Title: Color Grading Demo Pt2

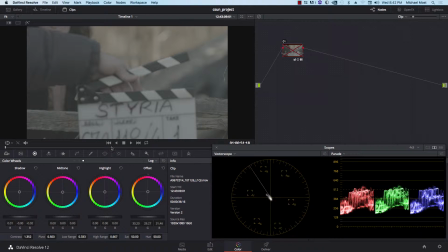Okay, let's go to something else. So I've got a close-up from actually that same scene.
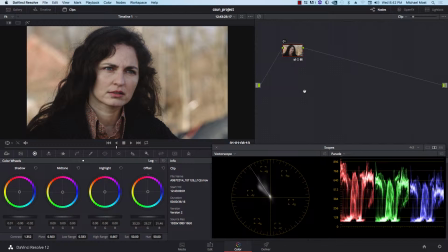And basically what I'm going to do here is essentially just show you a couple of other tools in the arsenal that are not necessarily color tools. So once again, I've done a base grade here, and I've done this with a lookup table, I believe.
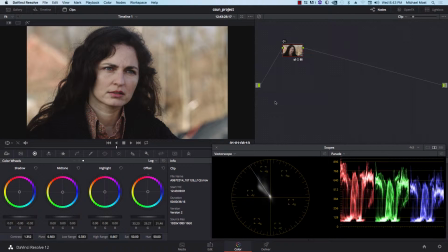Yes, I did. But I can do it without the lookup table as well. And let's try that way. So I'm going to go ahead and create a new version of this and start from scratch.
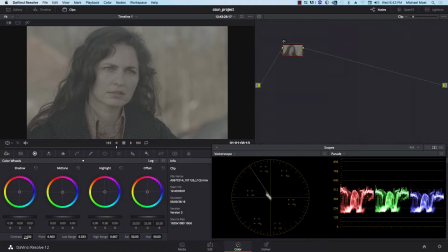And the first thing I'm going to do is I'm going to put an S-curve on this.
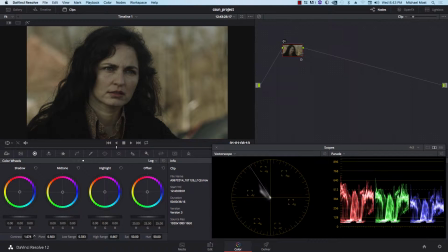So I'm going to pull the contrast way up,
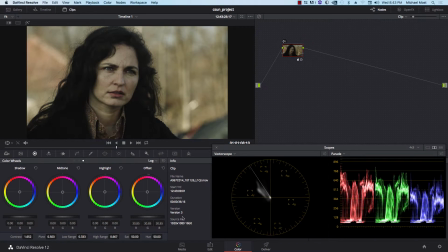maybe to that, and then raise the exposure so that I have a little more of a normal grayscale. And a little more, maybe a little more contrast, and that's not too bad.
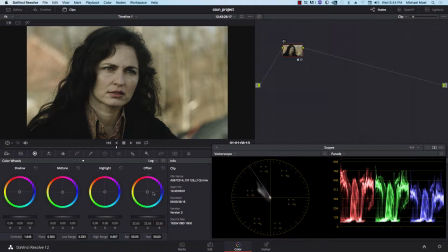And now, as before, it's looking kind of yellow-greenish, not very good, so I'm going to go ahead and rebalance. Um, and because I haven't put on the color matrix that's part of that LUT, the saturation is still low.
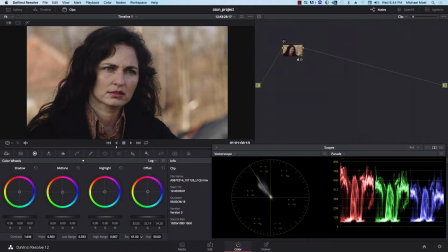So I'm going to raise the saturation to have some color interface and in the image in general, and then just rebalance a little bit away from that very saturated flesh tone.
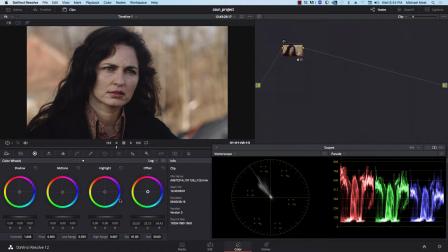And something like that is a pretty good starting point. Um, Now let's look at a couple of other things. One of the things that we're often called upon as colorists to do is what we call beauty work.
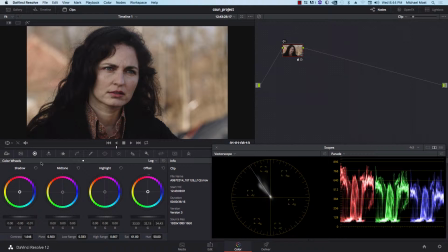Now, compositors often do this in a visual effects program, but we can also do it in most color programs.
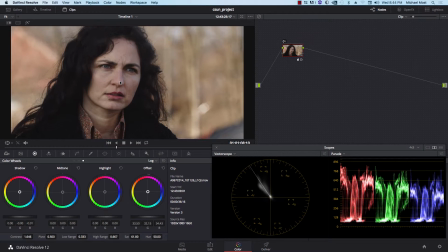If you notice, there are some heavy bags under her eyes here.
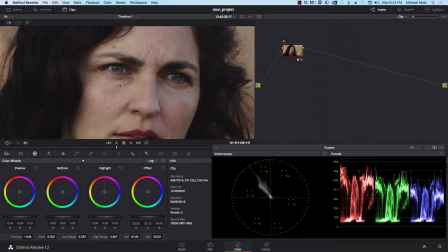And in most cases, in order to make a look better, we'd want to tone that down. So one approach that we can take is basically to put some kind of blur or mist effect over this area and smooth that all out. So I'm going to go ahead and do that.
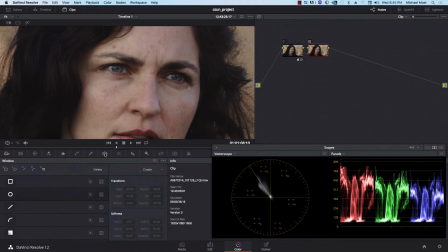So I'm going to go ahead and create a new node and go right to my window controls and go to this curve window. This will let me draw a shape, and it'll be a Bezier curve.
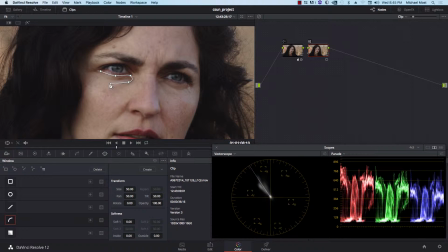So I'm just going to go ahead and draw a Bezier curve around this area underneath her eyes. We'll adjust that just a little bit.
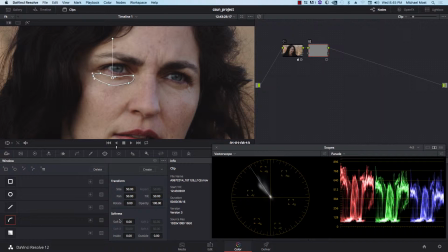I'm going to go ahead and adjust softness. Now on these windows I have inside and outside softness, so I'm going to adjust the inside, pull it in, and then add a little bit of outside softness as well.
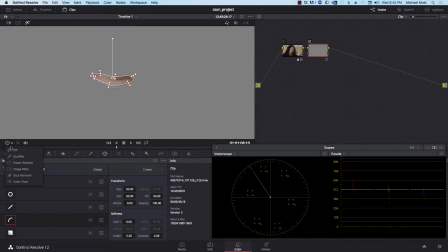So if I look at this alone, you'll see that what I've done is I've made this nice soft edge window right around her face,
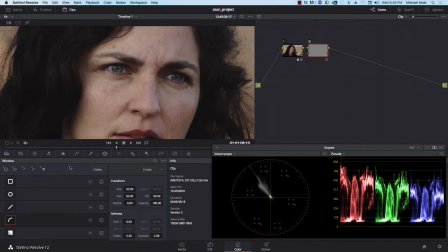around the part of the face that I want to affect. Now at this point I want to do my effect, so I'm going to go to these blur controls right here, and first let's just do a straight blur to see what that does. If I raise the radius, it's going to create a blur.
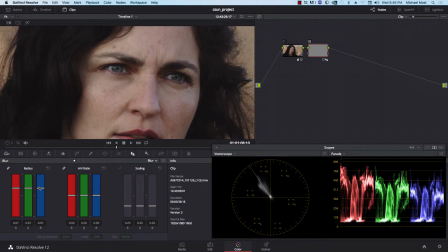And you'll notice that as I add that, it does flatten it out, but it also gets rid of those harsh lines. Now, in most cases, you would add a little bit of noise on top of this, a little bit of grain-like effect, so that it doesn't look quite so unnatural.
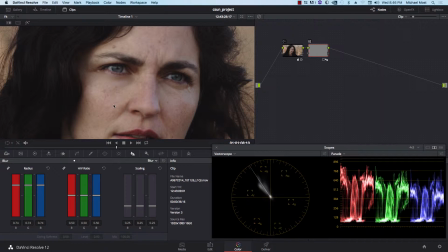I don't have that in Resolve, so basically I'm not going to do that. But I do want to show you a different way of doing this. In Resolve, we also have what's called a mist effect, and in a mist effect, it's going to basically overlay another copy of the image and blur just the top layer.
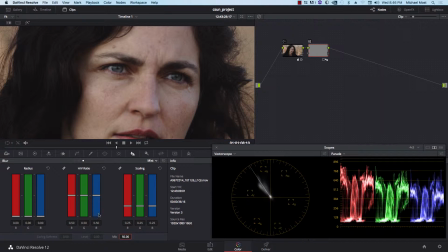So it won't be quite as drastic.